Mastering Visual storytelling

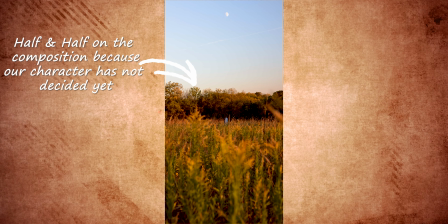[4:08]
So in this composition, we decided to go again with half and half, even though we're looking at the evil, because evil, like yin and yang, evil is in, but the good is also in. So we're kind of symbolizing the choice that he's gonna have to make, either to stay in the nature, to stay in the good, or to go to the other side, go to the evil side, go to the sin side. The moon helps a lot because that also signifies darkness.
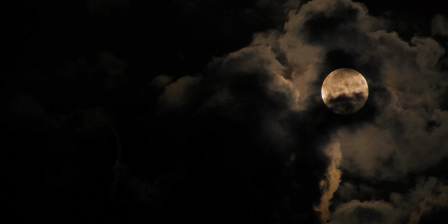[4:40]
Darkness is coming, and being able to put that and have it look the way it does, it was amazing.
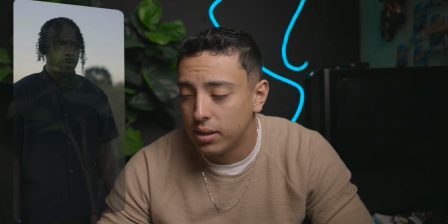[4:47]
This is what we called an arc shot. You can use an arc shot for different reasons.
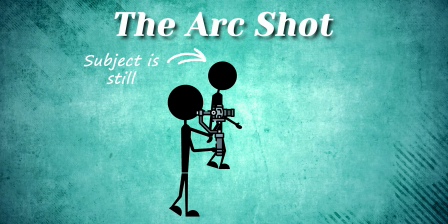[4:53]
We decided to go with the arc shot for one reason, is to flip sides.
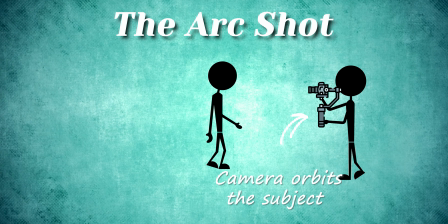[4:59]
He was in nature, he was enjoying the good, but in this moment, evil, sin has arrived.
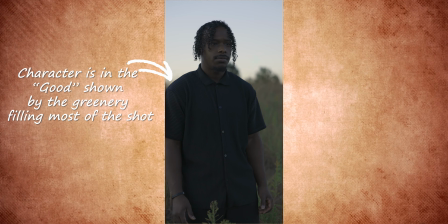[5:06]
What we're signifying here is the tables have turned.
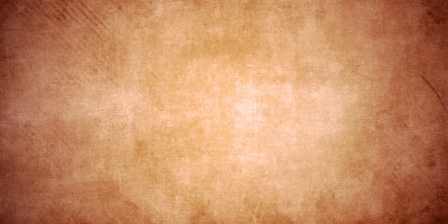[5:10]
And we also, if you guys see the composition, the camera was always set on where the light was.
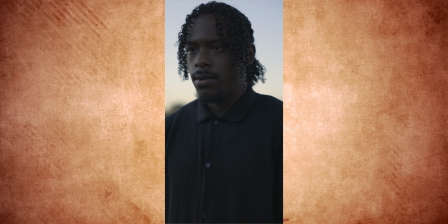[5:16]
So in this point, we're actually going to the dark side, or to the shadow side. Again, everything is symbolic for that. We're switching, we're turning into it.
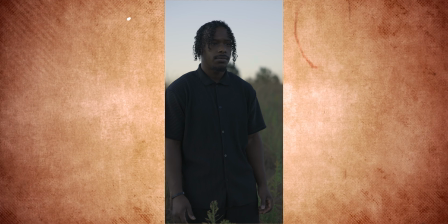[5:31]
I want you to see how the composition, evil is there, but it's more than half on the good.
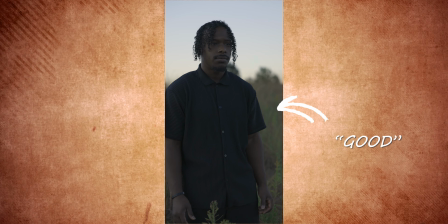[5:38]
So good is winning so far. But if we play the clip, it almost disappears and gets immersed into it. Now, is someone normal gonna understand this and see this and be like, whoa? No, most people just looked at it, the dope video, scrolled up, and that's it. And honestly, that is the... if you guys are enjoying the video so far, or if you guys learned anything, click that like button. Make sure to subscribe because it helps the channel for free as well. So now this is a drone shot. So most cinematographers or people in the industry call it a bird eye view or a over the head shot.
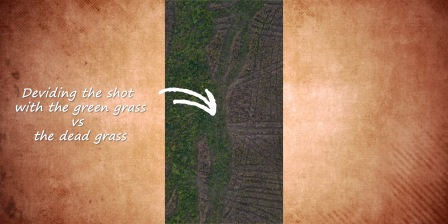[6:21]
This specific film, we used a over the head shot to show the good and the evil.
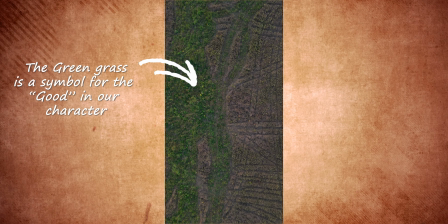[6:30]
As you guys can see, we have the green on one side and then we have the dead grass on the other side. First, the composition is there, half and half. But as you guys can see, the shot,
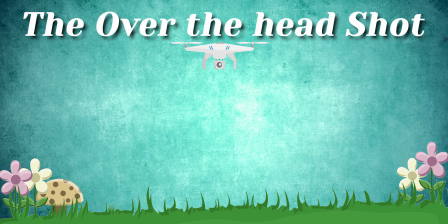[6:42]
the camera movement is not just a top down, but it's also a tilt. We're tilting the camera.
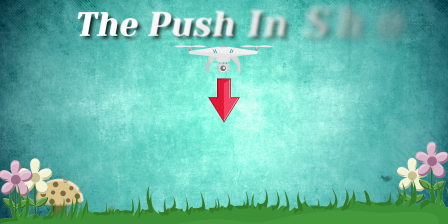[6:52]
A tilt conveys abnormality and an unease feeling. Something bad is gonna happen. That is what we're telling the audience with this shot, by also composing it with the good and evil.
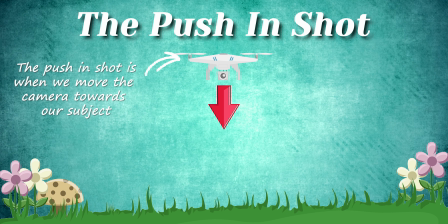[7:09]
And we're also doing a push in at the same time. So these are 3 different shots that we're doing.
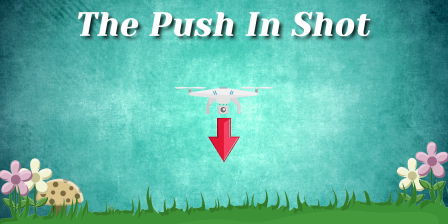[7:15]
So we're also doing a push in while we're doing the tilt and while we're doing an overhead shot.
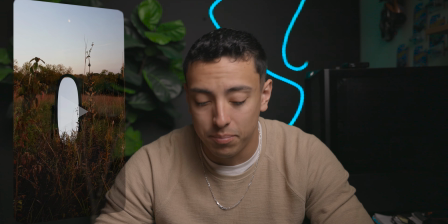[7:21]
And this shot was very important for me to get, but it was also the hardest shot to get. Let's watch it right quick and I'll describe what's going on. So this is called a dolly zoom.
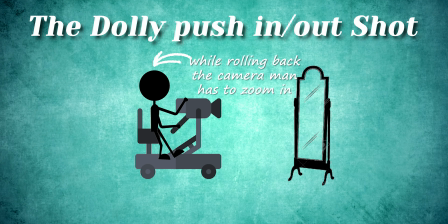[7:39]
So what we're doing is we're keeping our main subject, which is the mirror,
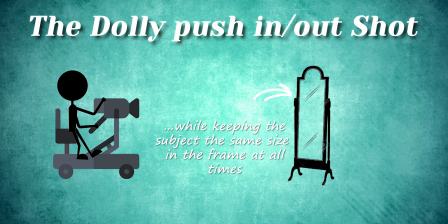[7:45]
and we're bringing in the foreground closer to it. And yeah, the dolly zoom is a beautiful shot to do, but it's so hard, so hard. Now we keep playing it. This shot, oh my God, this shot, I love this shot.
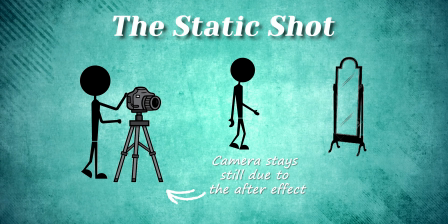[8:05]
This shot is a static shot, but via post-production, we did a push in. As you guys can see, that's why we're getting pushed in.